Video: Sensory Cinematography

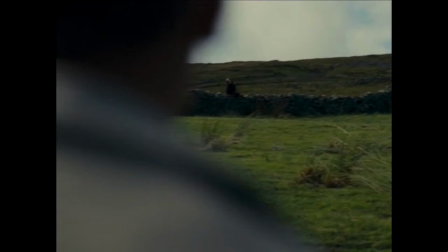(10:32)
So the deep space, deep focus aspect of the shot is an important way to communicate their distance from one another. But by having both characters inhabit the same shot, it signals or suggests the possibility for that connectedness, for that twosome which is to come.
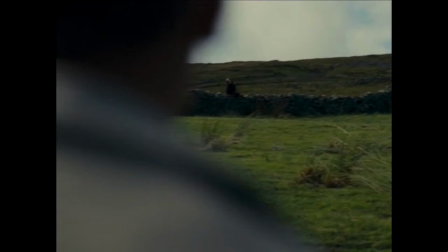(10:51)
Heathcliff looms large in the foreground, and the camera sort of dances with him. It moves one way, he moves another, and back and forth, but both he and the camera are looking at Cathy in the far distance. This is a wonderful way to align the camera/viewer with Heathcliff.
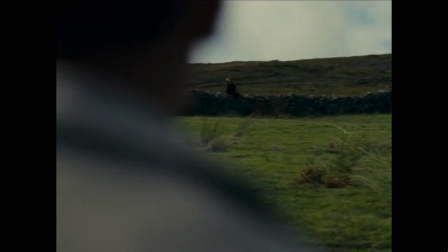(11:10)
We are both looking at the same thing and from about the same distance, so we can presume that we're seeing what Heathcliff is seeing, and what we're seeing is Cathy, but we can't quite see her face. We don't really know what she's feeling or what she might be thinking because we can't see her expression,
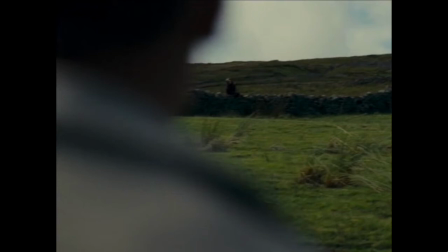(11:28)
but we can see that she's sitting very still on that wall and seems to be focused just as pointedly on Heathcliff as Heathcliff is focused on her. We can certainly read this shot as a selective focus shot, wherein the selective focus privileges one character over another,
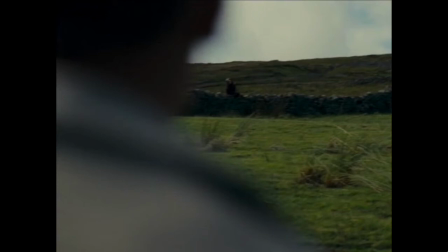(11:46)
usually because that character is the focus of our attention, because they're saying something or they're doing something that we need to focus on. Though those rules don't really seem to apply here because Kathy isn't really doing anything. But she is the focus of Heathcliff's attention,
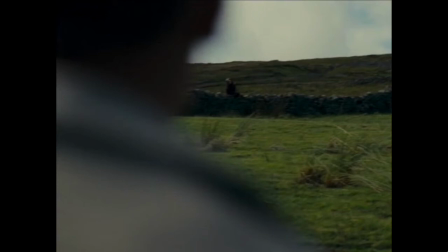(12:03)
and the camera being very closely aligned with Heathcliff is also making her the focus of its/our attention. The selective focus includes Heathcliff to be sure that we always remember who is the source of the gaze, who is the source of the focus.
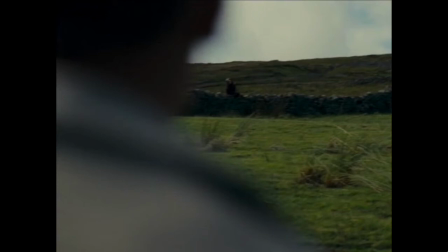(12:20)
And if we follow the maxim that the blurrier the character, the more unsure or uncertain or unstable they are, then we can think about Heathcliff's emotional state or his mental state and think, perhaps he's blurry because he doesn't know what Kathy is thinking or feeling.
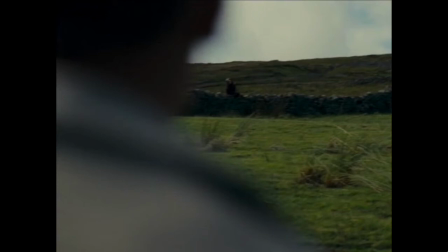(12:38)
He can see that she's clearly looking at him and quite attentively, but he's not sure why. In fact, if this were a horror movie, her fixed gaze would be honestly a little creepy.
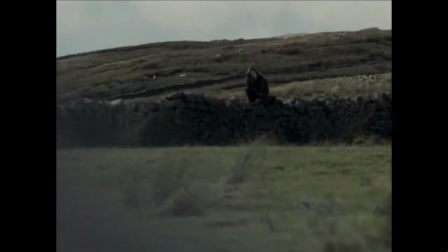(12:51)
We cut to Heathcliff in what appears to be a medium lens shot, then back to the selective focus shot, but this time the two of them seem closer together.
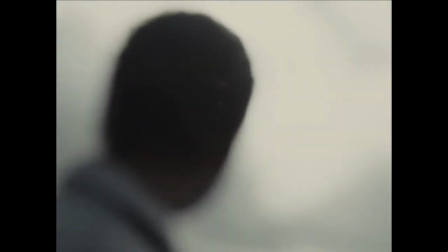(13:00)
Now we move into one of my favorite shots. I love the way the focus racks here.
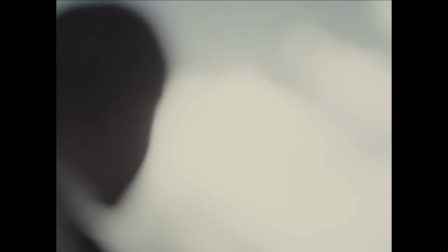(13:05)
Rack focus can be used to focus our attention from one character to another, or like in our The Graduate example, it can be used to indicate uncertainty or that kind of pre-dawning consciousness where you're not quite sure what someone is saying and then you are sure and come back into focus.
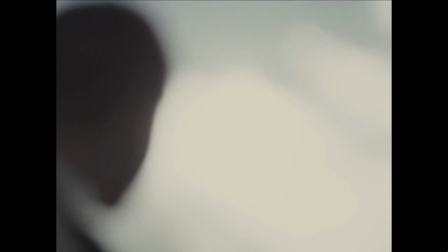(13:24)
But here the rack focus seems to signify a kind of willing release of consciousness. Every time I see this shot, I think about going out into sunshine that's just the right temperature, just the right warmth, and you look up into the sky and you just release yourself into that warmth,
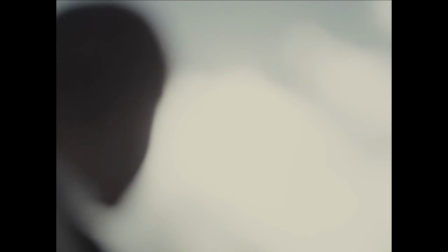(13:44)
lose yourself into it, you just melt into it. And the rack focus does a wonderful job visualizing that for us. I mean, clearly we can't be actually experiencing what Heathcliff is experiencing, but by seeing him in this particular blurry context,
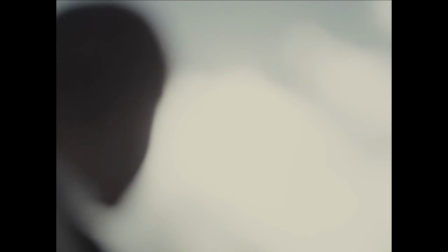(14:01)
it's as if we could imaginatively put ourselves into his experience, that we could, in a way, if not feel what he's feeling,
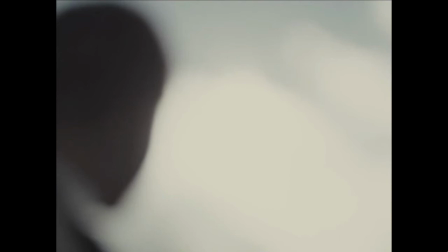(14:13)
imagine what he's feeling because we see visual information that cues us to have a similar experience. So this particular moment cues a sort of sensory empathy, but it's also strategic for another reason,
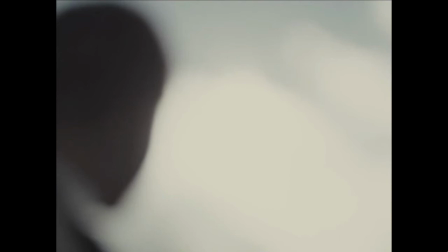(14:30)
which is it sets up the moment, the surprising moment that's going to come in just a second.
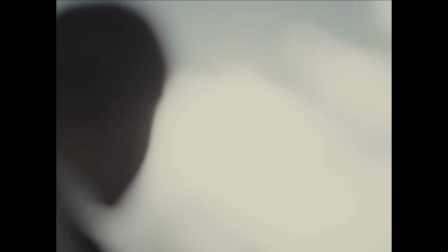(14:38)
Because even if you're not quite feeling what Heathcliff is feeling, you can clearly see, or fuzzily see, that his defenses are down. The blurriness here isn't necessarily indicating uncertainty, but it is indicating a kind of
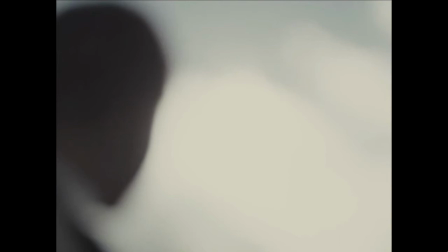(14:56)
consciousnesslessness, which is an absolutely ridiculous word, but one that means essentially that Heathcliff is just, he's in the moment, he's in the feeling, he's not paying attention to anything.
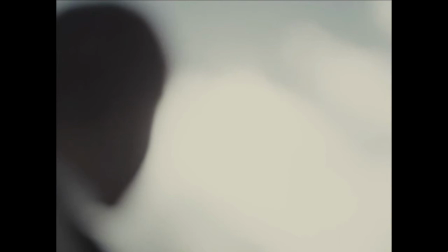(15:08)
In fact, I can almost imagine him with his eyes shut as his head is raised upwards, basking in the light and the warmth of the sun. So he's not paying attention to anything but the feeling, or at least I imagine he's not paying attention to anything but the feeling.
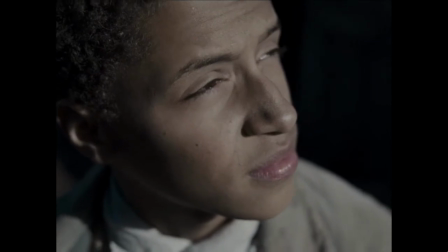(15:25)
And then we see him, probably in a medium lens shot, doing exactly what I had described, what I'd felt.
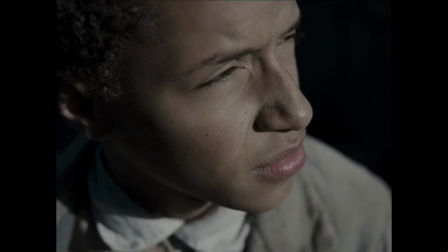(15:32)
He had indeed been looking up towards the sun, enjoying its warmth, and now he's kind of coming out of that reverie, blinking his eyes as he comes back into consciousness and tries to readjust his vision.
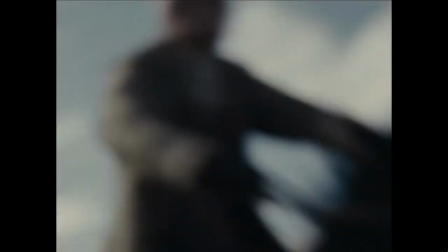(15:44)
Then out of nowhere comes a force. We have no idea at this moment, just like Heathcliff has no idea what this force is, but it's clearly a violent force.
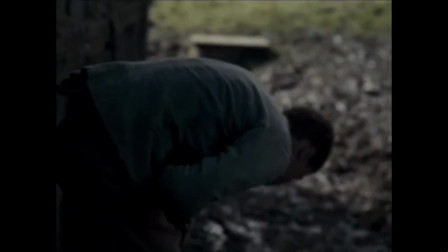(15:55)
The next thing we clearly see is Heathcliff thrown against the building, then doubled over in pain.
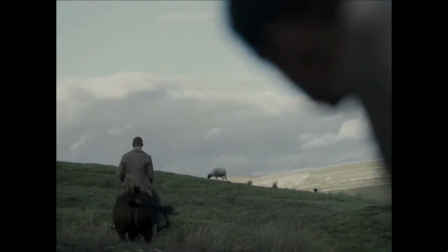(16:00)
Then this great rack focus shot as Heathcliff turns to look at the source of the violence and sees it's Hindley.
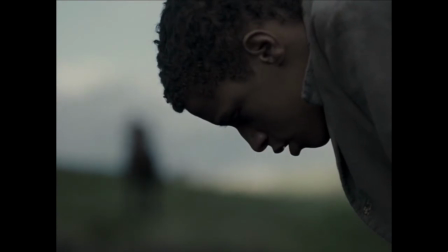(16:06)
Then we rack back to focus on Heathcliff and his newfound clarity. He now knows Hindley is definitely out to get him.
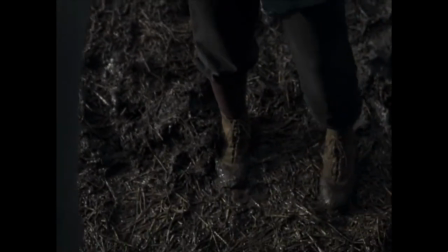(16:15)
Then we have what seems to be a first-person POV shot, again probably using a medium lens.
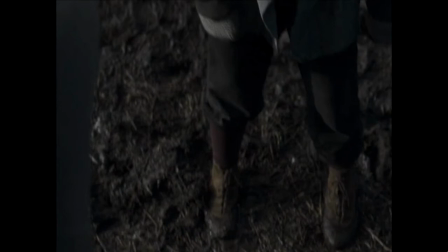(16:20)
And what I mean by first-person POV shot is a shot that seems to replicate the visual field of the character. We see Heathcliff doubled over looking down at the ground, and now we have a shot of the ground.
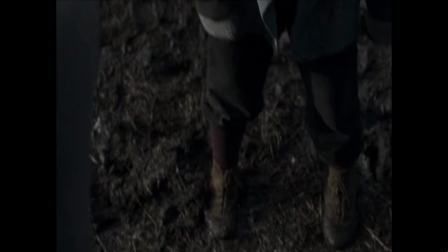(16:36)
POV shots are a quick and easy way to put us into the mind and the perspective, the point of view of the character. But this is not a POV shot. Once again, the camera / we are standing very close to Heathcliff,
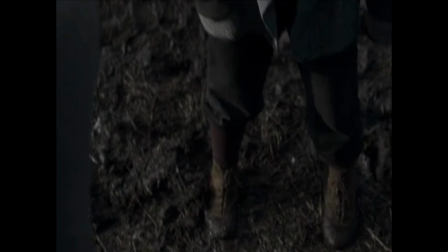(16:54)
seeing what he's seeing, experiencing what he's experiencing, but beside him, not as him. Now, I can't speak to Andrea Arnold's intention because I don't know what she was thinking when she was designing this shot with her director of photography, nor have I read anything about the thinking behind this particular kind of technique, but it is an unusual technique.
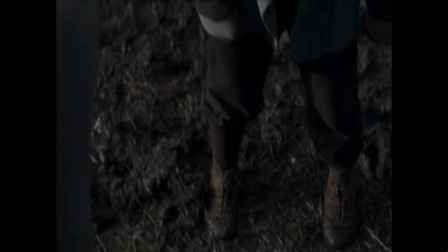(17:14)
And what it makes me think is that such a choice respects the agency of the character and of the viewer. We are both equally allowed to inhabit our own perspectives,
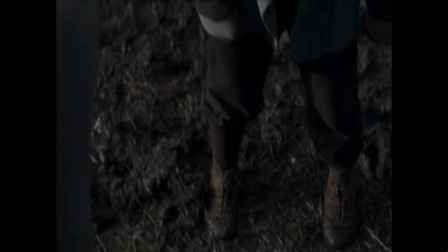(17:29)
but this very closely joined, very closely connected relationship created by this particular kind of camera position is a way of promoting the empathy that I was talking about,
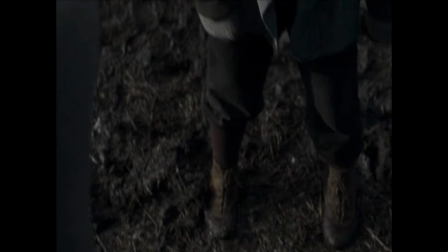(17:43)
the kind of sensory empathy, the experiential empathy, and by doing so, in a way, replicates the kind of deep connection that is a part of the narrative, is Heathcliff and Cathy's connection.
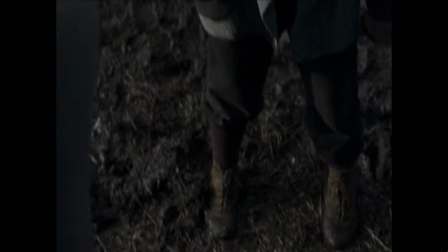(17:57)
So just as one could imagine Heathcliff and Cathy are connected with one another, so too are we connected with our narrator, Heathcliff, experiencing what he's experiencing, feeling what he's feeling.
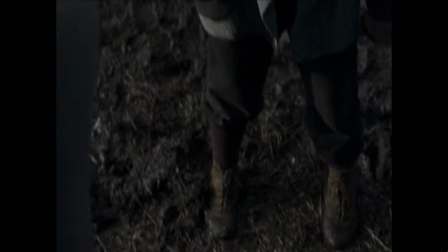(18:11)
And in this way, we can imagine what he's feeling as it relates to his relationship with Cathy. Here, Cathy bridges the distance that we had earlier seen between them and enters the frame.
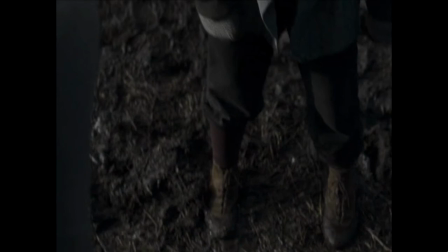(18:25)
And her first words to Heathcliff are ones of concern. Then we get this wonderful tilt up, which I'll talk more about in cinematography too.
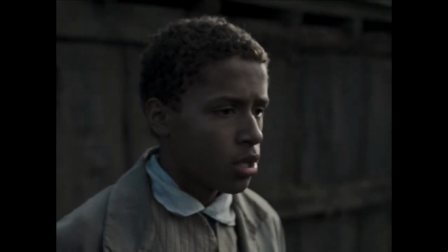(18:34)
Then we see Heathcliff not really responding to Cathy, and it's important to note here that he's alone in the frame.